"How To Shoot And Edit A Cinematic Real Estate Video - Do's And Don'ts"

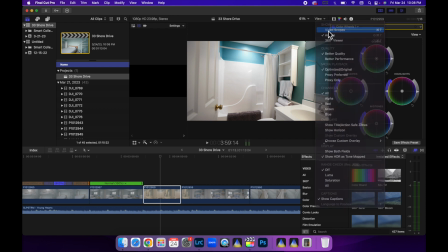[8:16]
So I like to have the scopes on here,
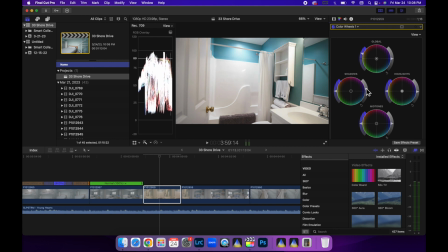[8:20]
and it just looks a little too muddy for my taste because it's going to be a drastic change. Yeah, so let's do this. Let's pull the yellows out of there a little bit, and let's see if we can do the highlights.
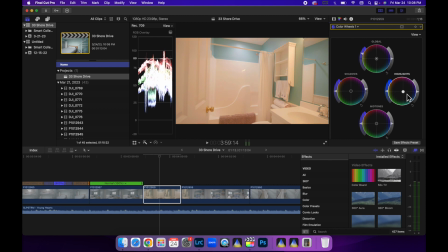[8:35]
So making it more yellow would go this way. If we pull out the yellows, we could just pull it out this way, maybe in the mid-tones also.
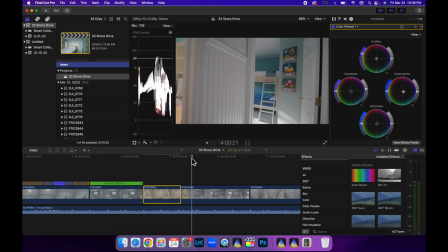[8:42]
And we'll see if that is any... That actually doesn't look too bad. Let's see. See if it's noticeable. Not as bad as it was.
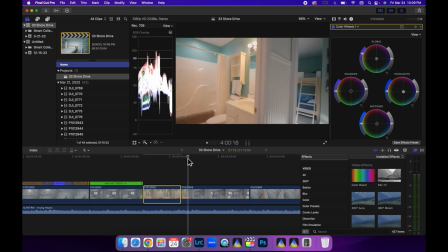[8:51]
So that's, again, that's all I did was push in and then move out and over and rotate as I'm coming into the room. So that's not so boring. We just do a speed ramp into this room. Now, to show different levels of the house, again, another establisher shot would be to show the staircase. I used to walk down the stairs or walk up the stairs, and that's like, first of all, you have to speed ramp that, otherwise it takes too long, and usually it looks like you're bouncing up and down, and it just looks horrible. So now what I do is I just roll, looking like I'm going down the stairs, and then I'll cut to something downstairs.
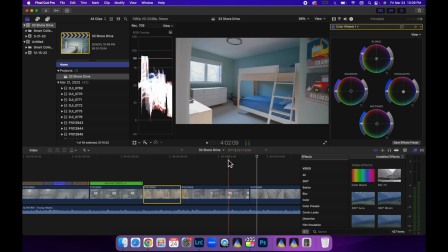[9:30]
So let me just play this through for you, right here.
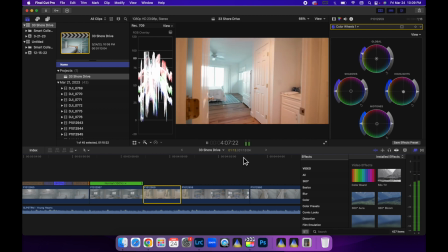[9:35]
And then I cut to another speed ramp, and then we speed ramp it into here.
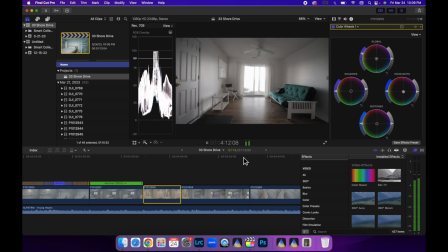[9:41]
And then we cut, showing this room. Again, just a slow pull, and then you always want to have an ending shot, another establisher showing the house in relation to where it's at, what its surroundings are, and leave room too for some realtors want you to put all their information at the end of it. Now, where I'm from, the MLS needs a branded and an unbranded version, so I give them 2 copies, one without any of their information on it, just the address at the beginning, and then one with all their information for the branded version. So, and that's all that is.
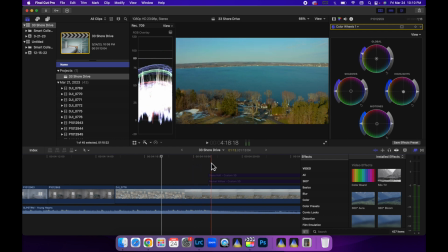[10:11]
I just took the drone and rolled it backwards as I slowly tip that camera up, and it fades out with all their information. Stay tuned. Now I'm going to play this entire video for you, the one I delivered. But again, leave me any comments or questions or any advice or tips for us all. We love to all read the comments, I know that. So again, thanks for watching. Here's the video.